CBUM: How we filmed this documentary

I just love shooting the world that my characters are in. I think texture in the world, the environments, what they're seeing, what you're seeing is a great way to keep your film interesting, but it's also a great way for people to be invited into a cinematic universe, the one that you're building.
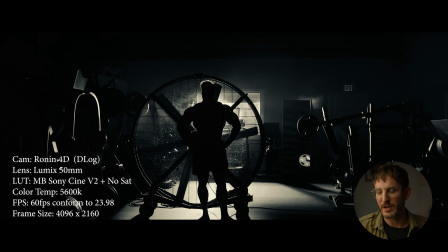12:39 This was just a badass shot, feels like Batman. We got the fan going, Nanlux 2400B punching through the window. This is the first shot in the entire teaser that we actually lit something. This was done with Nick Pilecki and Derek Lamoureux.
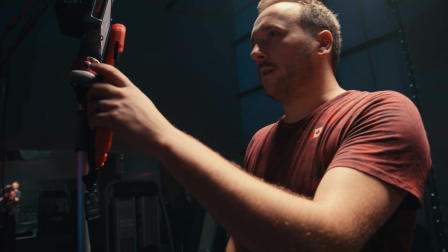12:51 They lit this whole space. I think we added a little bit of haze. That's on the Ronin, just moving through on the 35 mil.
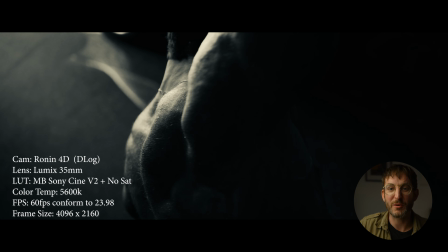12:56 But this, again, back to natural light. It's all about finding that natural light and shooting 90 degrees from it. Get a big, soft, ambient source that's natural, and then stand at 90 degrees, and you're gonna get this
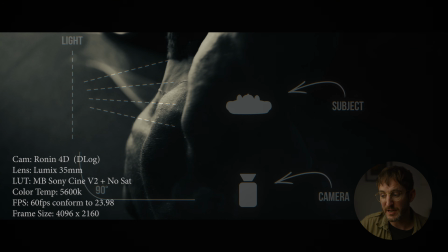13:07 beautiful lighting that's nice and soft, but you're gonna get a ton of shadow fall off if you go at 90 degrees from where the light source is.
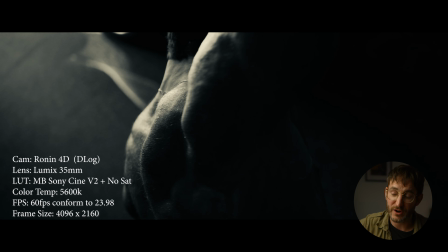13:13 And I'm just standing on a bench, holding the Ronin above him. I love Ronin for high shots, looking down, then you can tilt it, you don't have to pull the whole camera. And this was just Chris doing an actual posing routine. I knew these were gonna be in the teaser, but I waited for the days that Chris would actually be doing this.
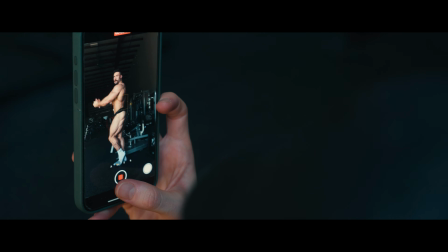13:28 He was FaceTiming his coach, he had to do his posing routine so that they could analyze and figure this muscle needs to go here, all that crazy stuff. I don't have muscles like Chris. I don't know what that's like. And I tried to get something different. I was tired of looking at the same old shots that I've been shooting the entire time. My goal as a filmmaker, when I'm working on my film, is can I show this activity, this sport, this person in a way that people haven't seen before?
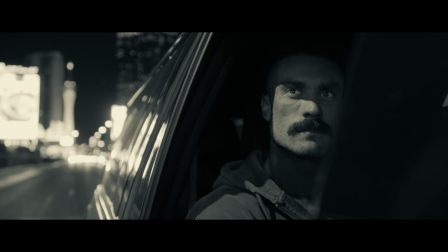13:50 So I'm kind of looking for weird. It's also why we chose the music the way we did. It's why we did it in black and white.
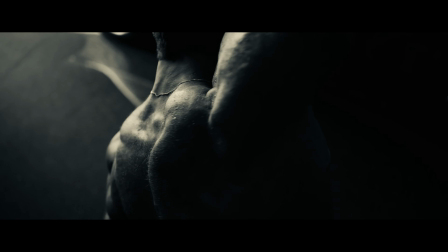13:56 Giving someone a new world will be fun for them to watch. Again, though, we are not showing Chris's face.
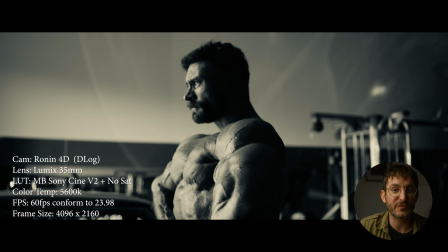14:02 It's withholding. I'm not even putting his face in focus here. I'm focused on the muscles. I'm trying to make the audience work a little so that they feel there will be a payoff to finally see Chris fully focused with all his muscles. I don't want to give that away at the beginning, because then what are you going to watch? That's probably why you're here. You want to see the guy with the muscles, or you want to see where it's going.
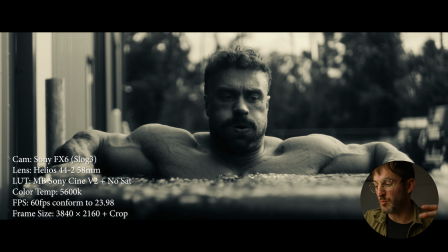14:19 This shot here in the ice bath was just because we wanted to get him not working out always. We didn't want to show really any weightlifting pretty much through this full thing. We wanted to show the moments in between because you've probably seen Chris lift weights before. So this was an ice bath, and I got the camera nice and low so that we could see all this water spilling out here, just kind of give another perspective.
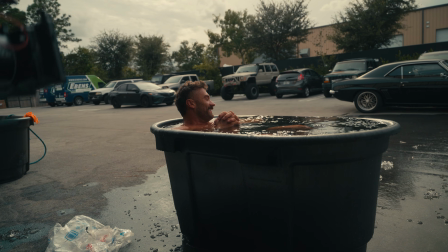14:39 The bummer was all the ice poured out, so it didn't look quite like an ice bath, but you can kind of see some of those ice chunks there.
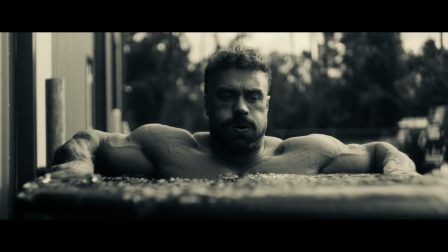14:45 And this is on the Helios, looking straight at him.
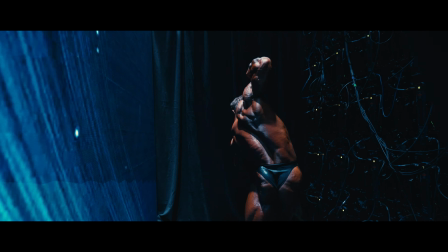14:50 Big theme of this film is Chris trying to be the best in the world while not becoming the worst person.
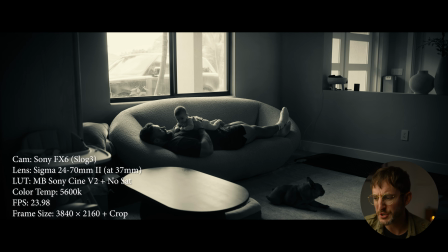14:55 That was what the tension, the existential question he was asking. So this shot was all about that. It's a nice moment that he's hanging out with his daughter in the house. It feels very intimate. It doesn't feel lit. It's just a window coming in here. I love the black and white. There's his dog Poppy. Just wanted to try to show some more intimate shots so that people knew if they're gonna watch this film later on next year, they'll actually get to see some cool moments.
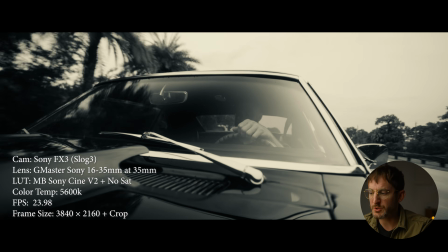15:14 And hopefully you're gonna be watching it on something like Netflix. There's no story reason for this shot. It's just badass.
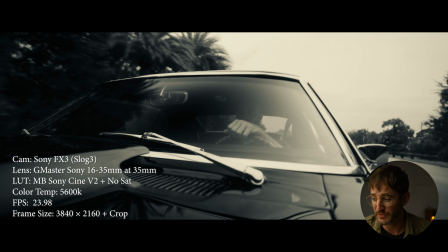15:19 Chris is in his Camaro, shooting a 16-35 when there's lots of reflections. Again, I probably could have lit this, but I also kind of like things feeling natural. We're getting his hand. Again, for the teaser, it wasn't about seeing his face. We almost wanted to do the whole teaser where you never saw his face, but then that kind of just felt silly. I like kind of keeping things hidden. We get this nice wide shots. We're getting reflections on every part of the car.
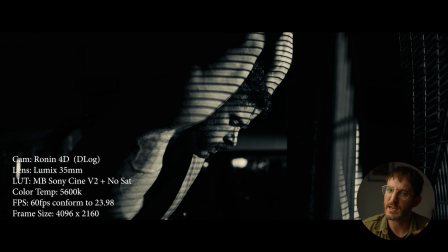15:39 No story reason for this shot, just looks cool. You can have a few of those. You get maybe 2 or 3 of those in your teasers or in your films you're making where it's just a cool shot.
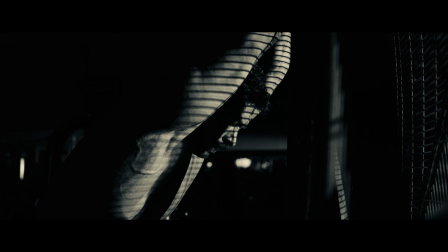15:48 Was I honest about all it took to get here? Saying if I'm being honest, I think that's why it's big breath.
That can work there. Feels like he's tired, which leads us to this next shot of him exhausted in the middle of the gym.
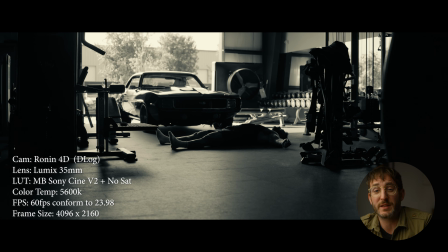16:01 He's depleted. That's where that's connecting with the dialogue. Am I honest about everything that it took to get here? This is something in Chris's life that he does that not many people see, where he just lays alone in his gym, meditating and resting between sets. So at this point in the film, this is probably in day 50 of shooting with him, we were comfortable and we said, hey, can we shoot that? You know, in between set, if you're exhausted, just go lay down. And I was just off in the corner with the Ronin 4D, pushing it on him here.
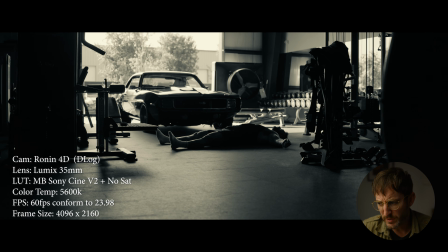16:27 This is a 25 mil lens.